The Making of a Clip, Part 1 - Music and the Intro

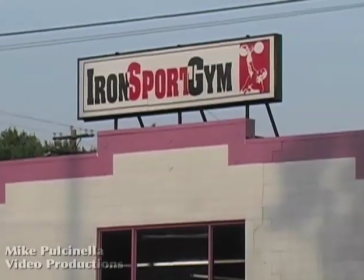[0:02]
A few weeks ago, I visited Iron Sport Gym in Glen Olden, Pennsylvania to film a friend of mine making a personal best,
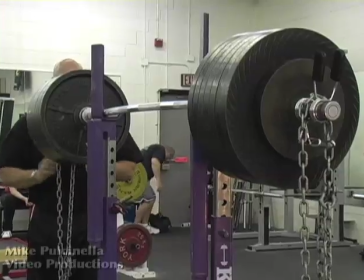[0:09]
an 845-pound squat that he had been training 16 weeks to complete.
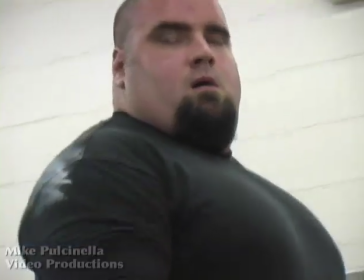[0:14]
His name is Jeff Fiss. Jeff's a strong guy, and he routinely posts his lifts on YouTube.
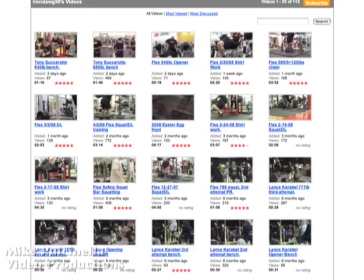[0:20]
Unfortunately, they usually look like this.
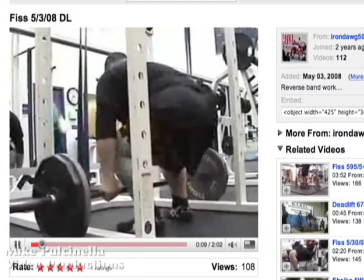[0:25]
I called Jeff that the next time he was going for a big lift to give me a call, and I would tape it for him.
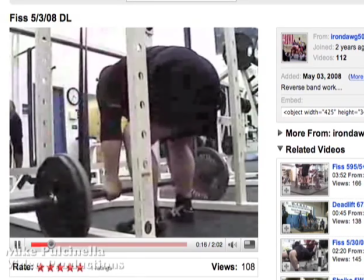[0:31]
What he didn't know was that I planned to use his lift to show what can be done with fairly ordinary video equipment and a little bit of editing creativity.
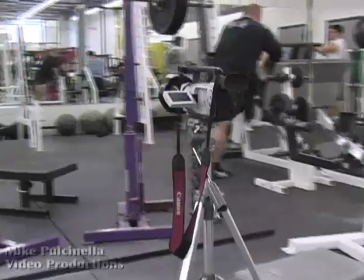[0:41]
Here's the setup. I had one camera with a wide-angle lens on a tripod directly in front of the squat racks.
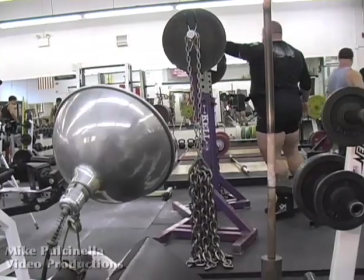[0:49]
A small studio light to add a little warmth. And me.
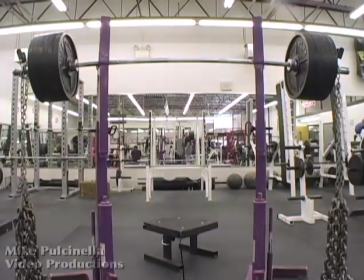[0:55]
I had a second camera on a strap around my neck and I was free to move about the room as the lift progressed.
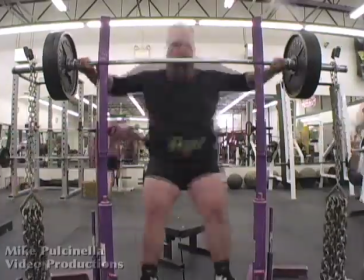[1:02]
After several warm-up lifts, Jeff was finally ready to go.
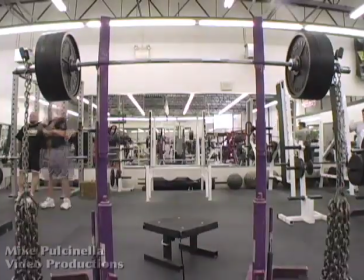[1:07]
Here's the unedited squat as caught by the stationary camera and exactly as we posted on YouTube the following day.
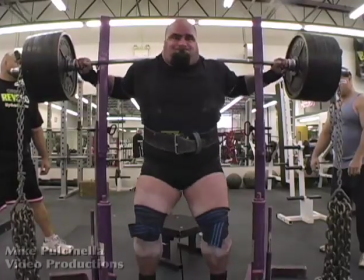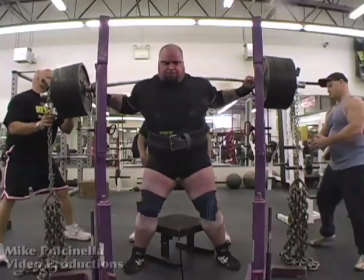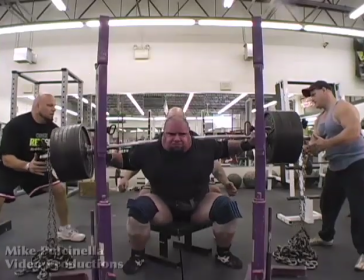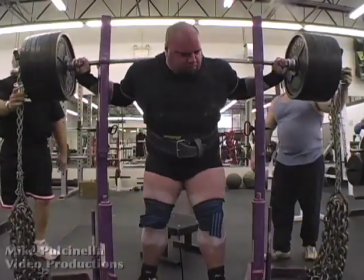[1:29]
It's an impressive lift and well executed. Already this clip is better than most of what Jeff had been posting and he was happy with it.
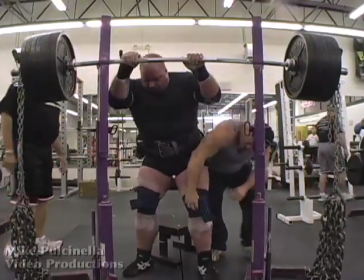[1:37]
But I wasn't. I wanted to take it a step further and show how editing could better communicate the true power of the lift.
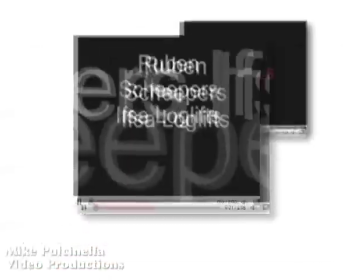[1:44]
My first step would be to add titles and music. Most YouTubers have the technical capability to do that.
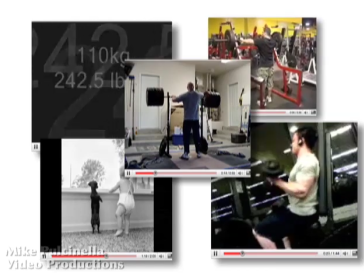[1:52]
Here's how it turns out most of the time.
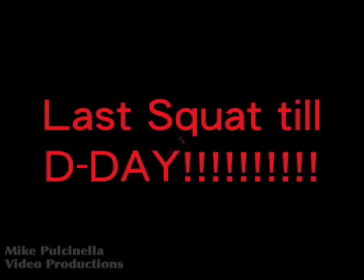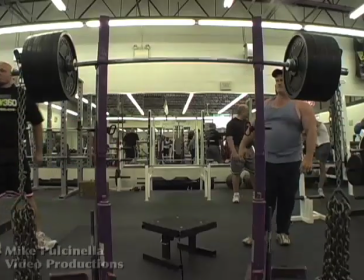[2:03]
Unnecessarily long titles. Cheesy transitions. And overly enthusiastic music that has no relation to what is going on in the clip.
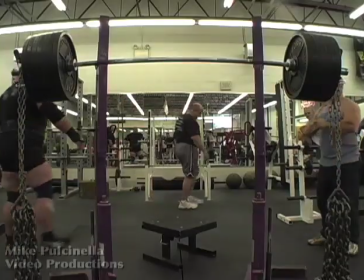[2:14]
Most beginners think that a long intro like this builds suspense. But I don't think so.
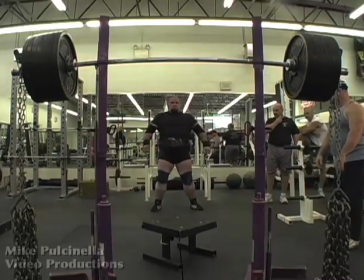[2:20]
Jeff is too far away for me to be able to see his expressions clearly. This is just making me impatient.
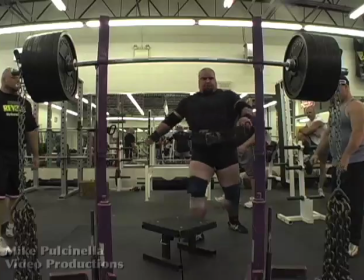[2:29]
Here we are, over 34 seconds into the clip, and still, nothing much has happened.
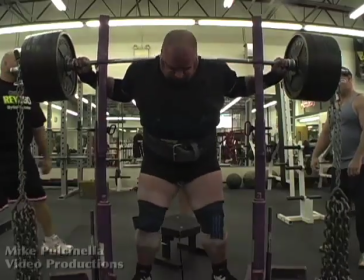[2:34]
That's way too long to wait, especially with YouTube attention spans being what they are. The clip is also a little too dark and has a strange color cast.
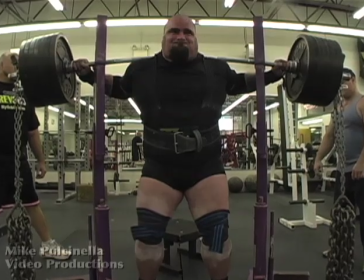[2:47]
That's enough. You get the idea. A better way would be to put the relevant information in the title of the YouTube clip.
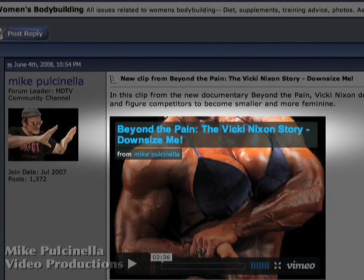[2:54]
That way we already know what we're watching when we click on it, and you don't have to hit us over the head with it again.
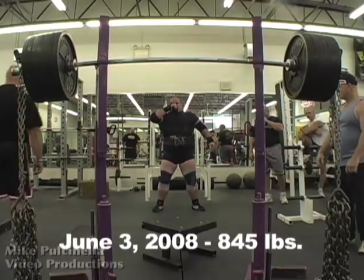[3:00]
If you must include titles, at least use lower third titles, so that we don't have to wait and can get right into the clip.
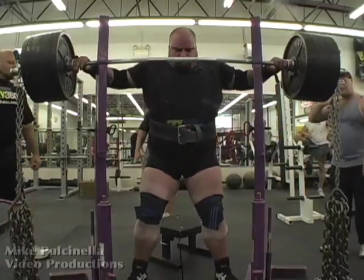[3:07]
The next thing I would do to make it better is to try to make the music follow the action.
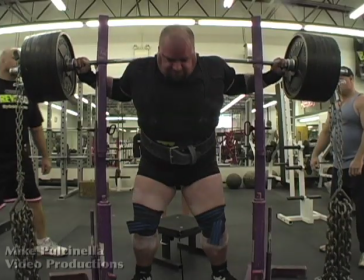[3:13]
In other words, the more intense the video image is, the more intense the music should be.
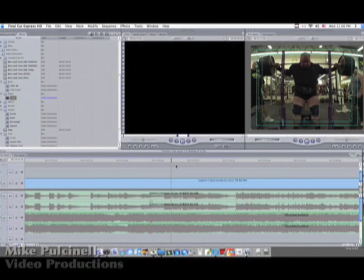[3:18]
In this case, if we were to use that same piece of music, I would be sure to align the most intense part of it, where the singer screams, over the most difficult part of the lift.
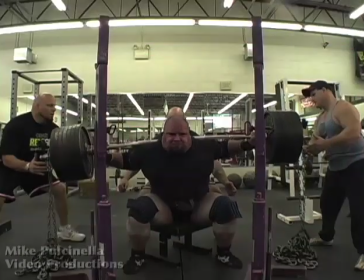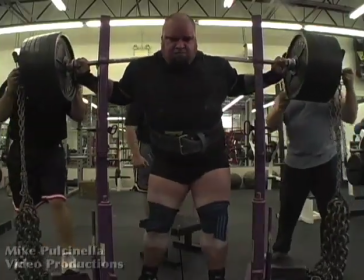[3:35]
To take it one step further, I think I would choose a different piece of music entirely.
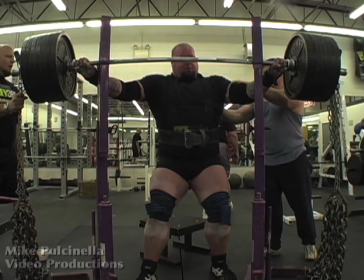[3:40]
I want something that has more of a build-up to the lift, to heighten the tension and the suspense.
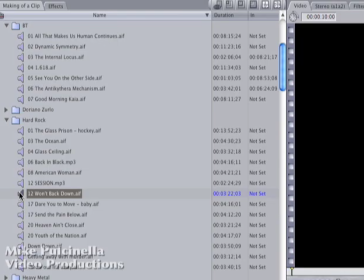[3:46]
Here's a good one I have in my library, Won't Back Down by Fuel. I like this one because it has a mysterious, grumbly intro.
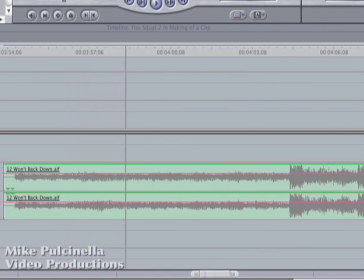[3:54]
I'm sure I can use some slow-mo close-ups there to great effect. Then come the hits. I know they'll come in handy for building tension. Well, that's enough for now. I need to start gathering clips to use as my intro.
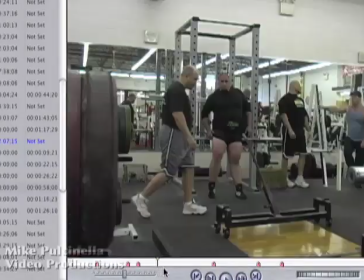[4:11]
Notice as I scrub through this footage that most of it is trash.
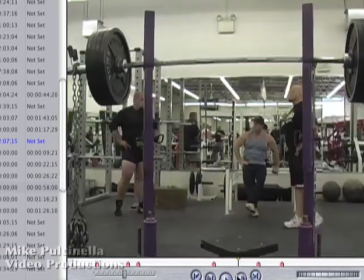[4:15]
I let my camera run while I was waiting for Jeff to get ready, and I used the downtime to find other little moments that were going on in the gym.
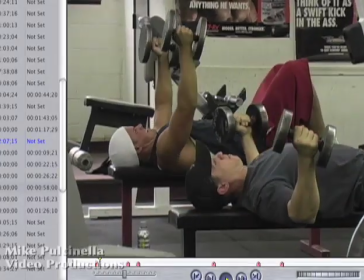[4:23]
And I've put a marker where each one occurs so that I can find them later.
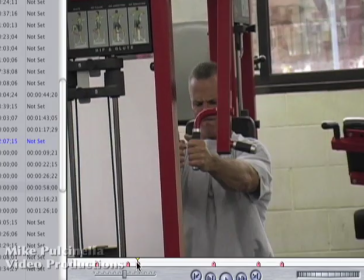[4:27]
But what I'm really looking for are images of Jeff deep in concentration, no matter where they're from.
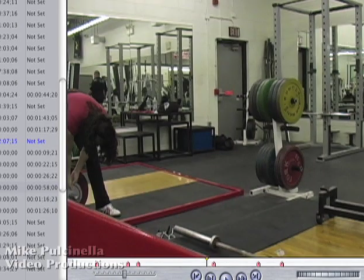[4:33]
Now, this is an important point. It doesn't have to be during the buildup to the actual lift.
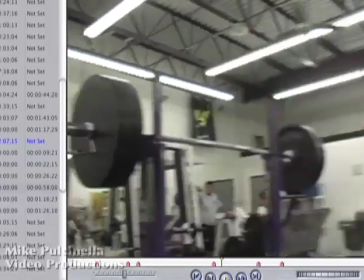[4:39]
The clips can come from any part of my footage. He can be thinking about dinner, for all I care, as long as it looks right.
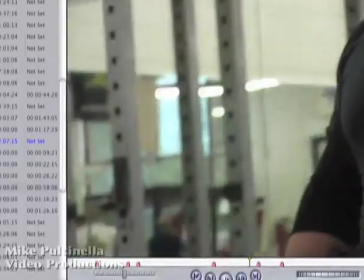[4:47]
Here's Jeff getting ready for one of his warm-up lifts. My camera work is bad here, but I managed to catch two brief gems that I can use later,
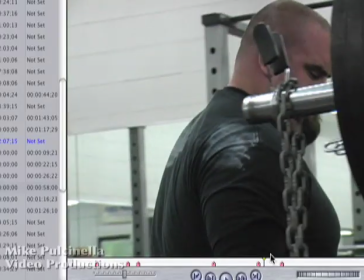[4:56]
here where he chalks up, and here where he mounts the bar.
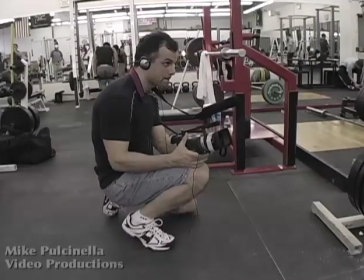[5:01]
I made sure that I was shooting from below, with the camera steadied on my knee, so that I could see the concentration on his face.
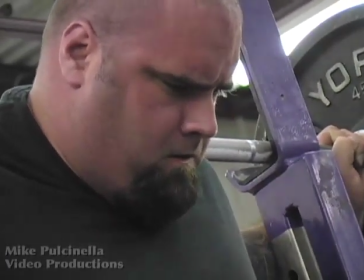[5:10]
Here's another lift, and a better angle. The usual amateur videographer's stance would be no good in this instance.
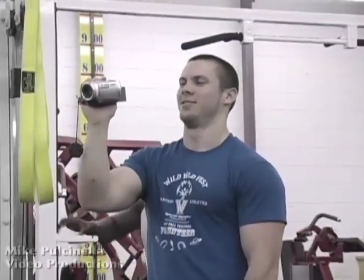[5:17]
Too shaky and pointed at the top of his head. A few more clips and I'll be ready to assemble my intro.
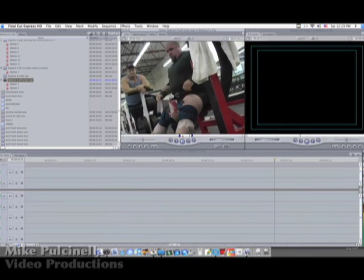[5:24]
Here's a good one. Jeff wrapping his knees. And we don't need to see all of this.
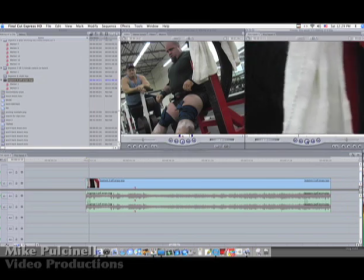[5:30]
In fact, it's surprising how little we need to see in order to understand what's going on.
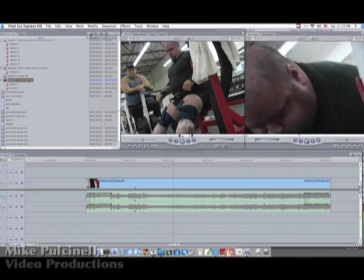[5:35]
As I was shooting, I was planning ahead for my editing, knowing that I would take out all of these zooms and shakiness.
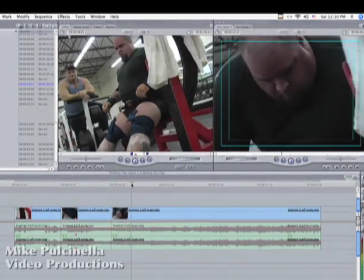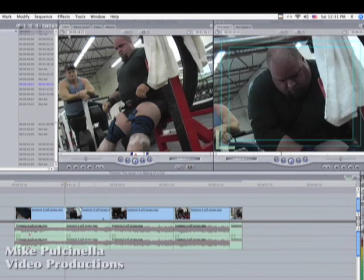[5:51]
Once I've removed all the excess, I end up with three clips. Now I need to make sure that they flow together so that you don't notice the cuts.
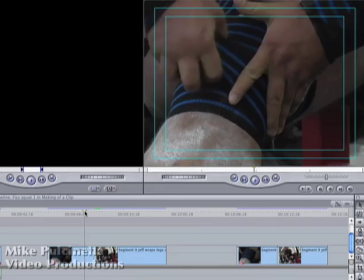[5:59]
I do that by matching action.
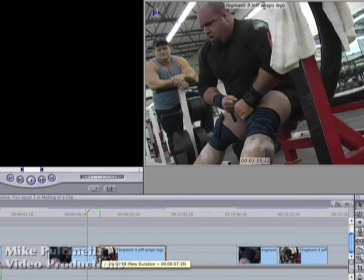[6:03]
I try to find the same spot in Jeff's wrapping action and match the two clips together at that point.
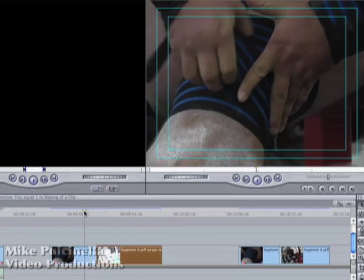[6:09]
The edit will feel seamless when I get this just right. It often comes down to a matter of a few frames at the end of one clip or at the beginning of the other.
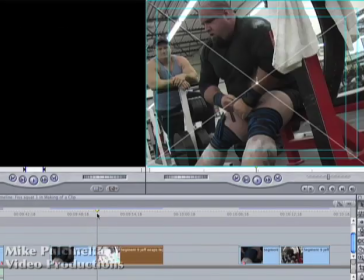[6:21]
There. Now it looks like his action is continuous, and the cut won't be jarring to the eye.
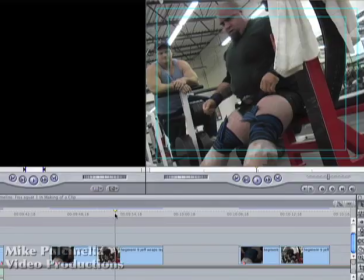[6:28]
I've gone through the rest of my footage and found a few more clips that I think might be useful in this intro, and I've thrown them all together here in an unused space in the timeline.
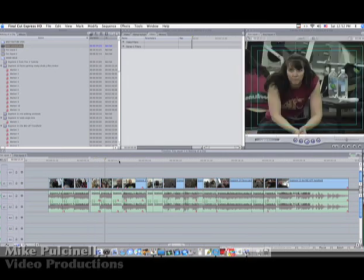[6:36]
I have spectators, plates and chains being loaded, the bar fully loaded, and a few more clips of Jeff psyching up. During this entire intro section, we are going to be compressing time,
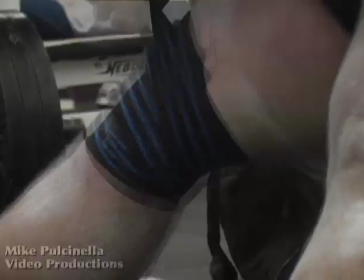[6:51]
taking what actually took many minutes to transpire and fitting it into a few seconds to set the stage for what is to come.
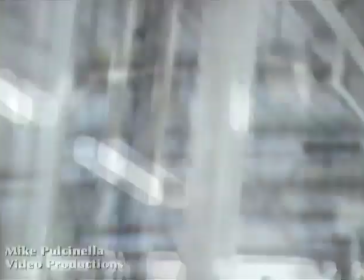[6:59]
Here's how I used all of those clips, and maybe a few more, to create my intro.